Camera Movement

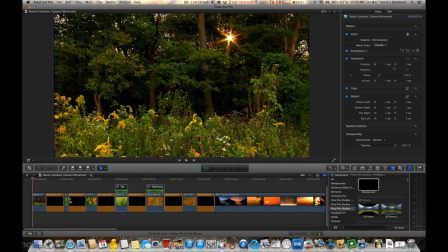Hey everybody, Kevin J. Railsback from Filmmaking Naturally, and today I want to do something a little bit different. I'm in my editing suite and I want to show you two clips, and I want to see if you can tell me what the difference between these two clips are. So here's the first clip.
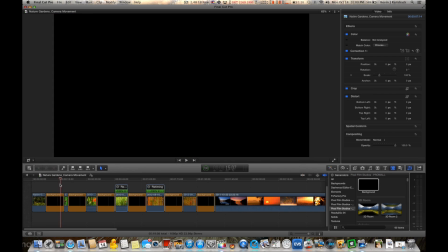And now here is the second clip.
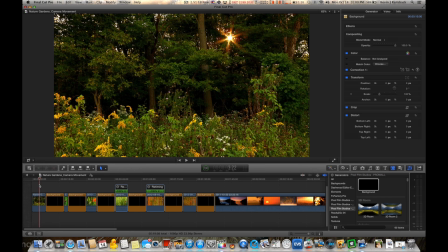So can you tell me what the difference between this clip and this clip is? The difference is this clip is actually a still photograph. There's no movement, it's just a photograph. The second clip is actually video.
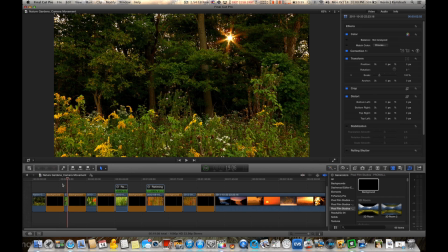And if something were to move within the frame, you would actually be able to see it move. So the reason why I'm showing you these two clips is I want to talk about camera movement and how important it is to add another dimension to your film.
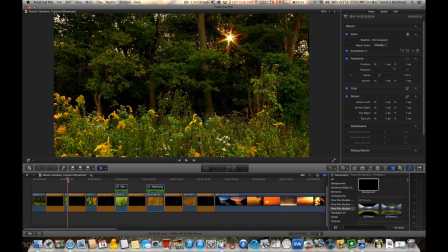And what got me started on this is Panasonic sent me a camera to test, and they said,
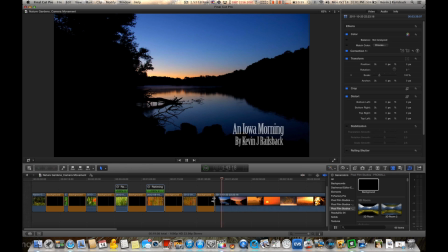Kevin, go out, shoot a bunch of stuff around your place, and then send us some clips so we can show what this camera can do at NAB in Las Vegas.
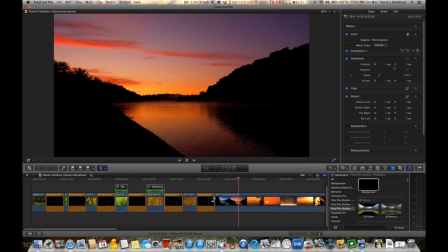So I went around, shot a bunch of clips, never expecting that they would show all the clips.
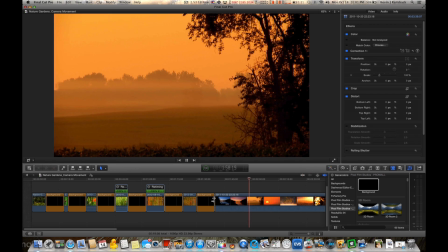I thought maybe they would just extract a clip or two and say, hey, this is what the camera can do.
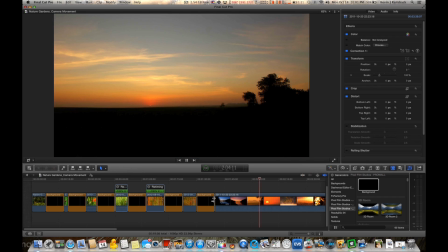But they showed this entire sequence of clips that I put together.
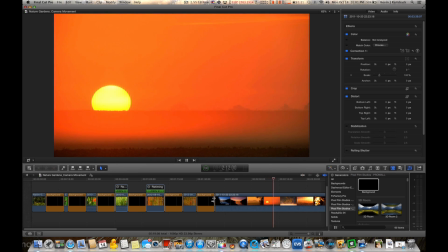And watching the film, it made me realize that unless something was moving in the frame,
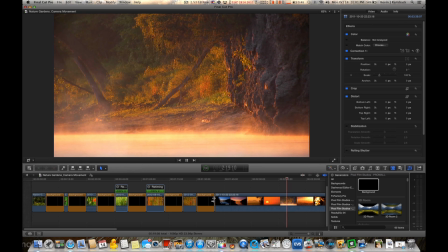there really wasn't much difference between this film and a slideshow.
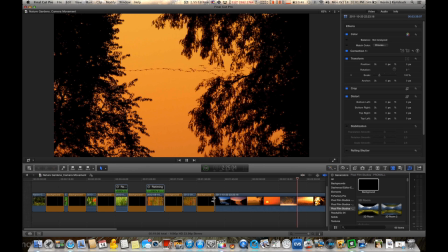You could do the exact same thing with still images, do a slideshow.
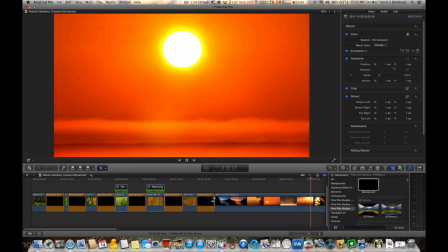So after this, it really kind of pushed me to put more camera movement into my films.
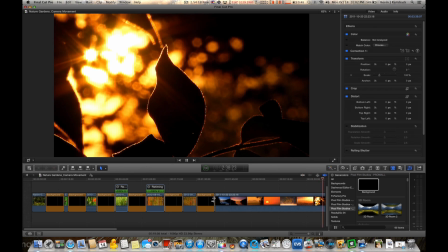So if there's not anything moving within the frame,
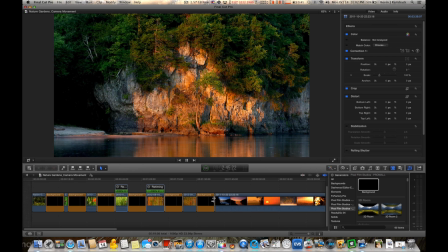I oftentimes now try to move the camera to add another dimension that you just can't get from still images.
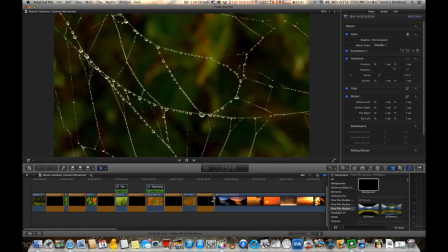So I want to show you a couple examples of how you can move the camera.
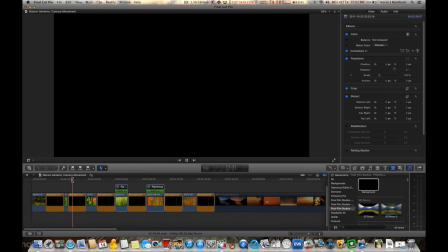Now, this first example is what's called a pan, and panning is simply moving the camera to the right or to the left.
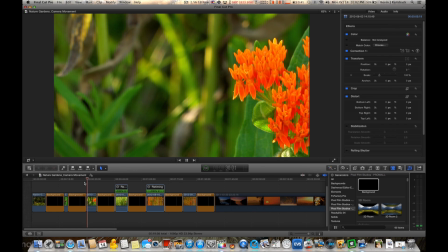And on this example, you can see I'm panning the camera to the right.
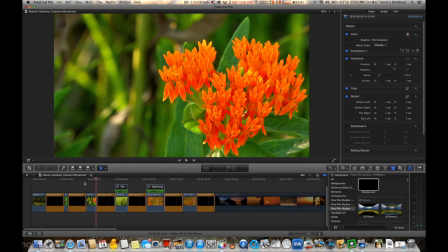So it just adds a little bit more dimension to the subject. The other way that you can introduce camera movement is called a tilt.
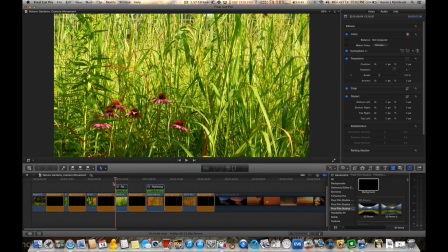And a tilt is the opposite of a pan. It's moving the camera up or down. So now this is a tilt down. I'm tilting the camera down.
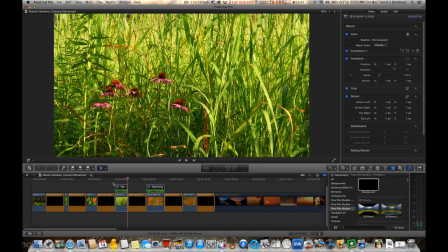And it just adds a little bit of something to the image that you wouldn't have with a slideshow. Now, of course, I've seen people take slides and move them around and things like that to kind of simulate this,
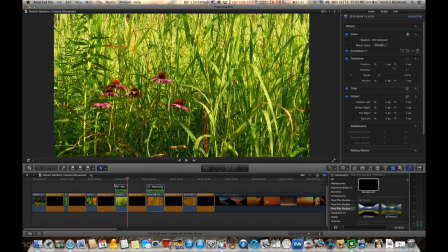but it's just really nice to introduce some kind of camera movement if you don't have movement within your frame. Now, the one type of camera movement that you really should kind of shy away from,
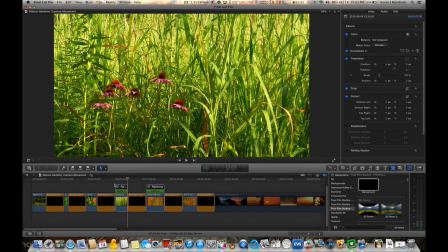and it's a pretty good indication of what they would say would be an amateur camera move, and that's zooming. How many times have you watched somebody's home movies and the camera zooming in, zooming out?
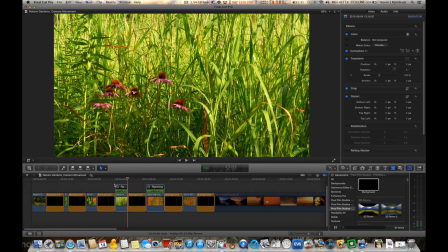If you watch something on like Discovery Channel or Nat Geo or Animal Planet,
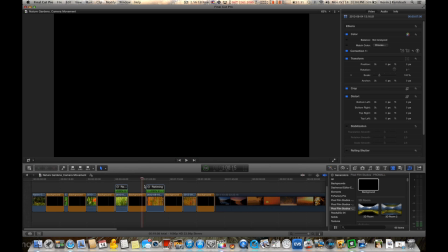something like that, you're not going to see a lot of zooming. So, I mean, this is an example of zooming.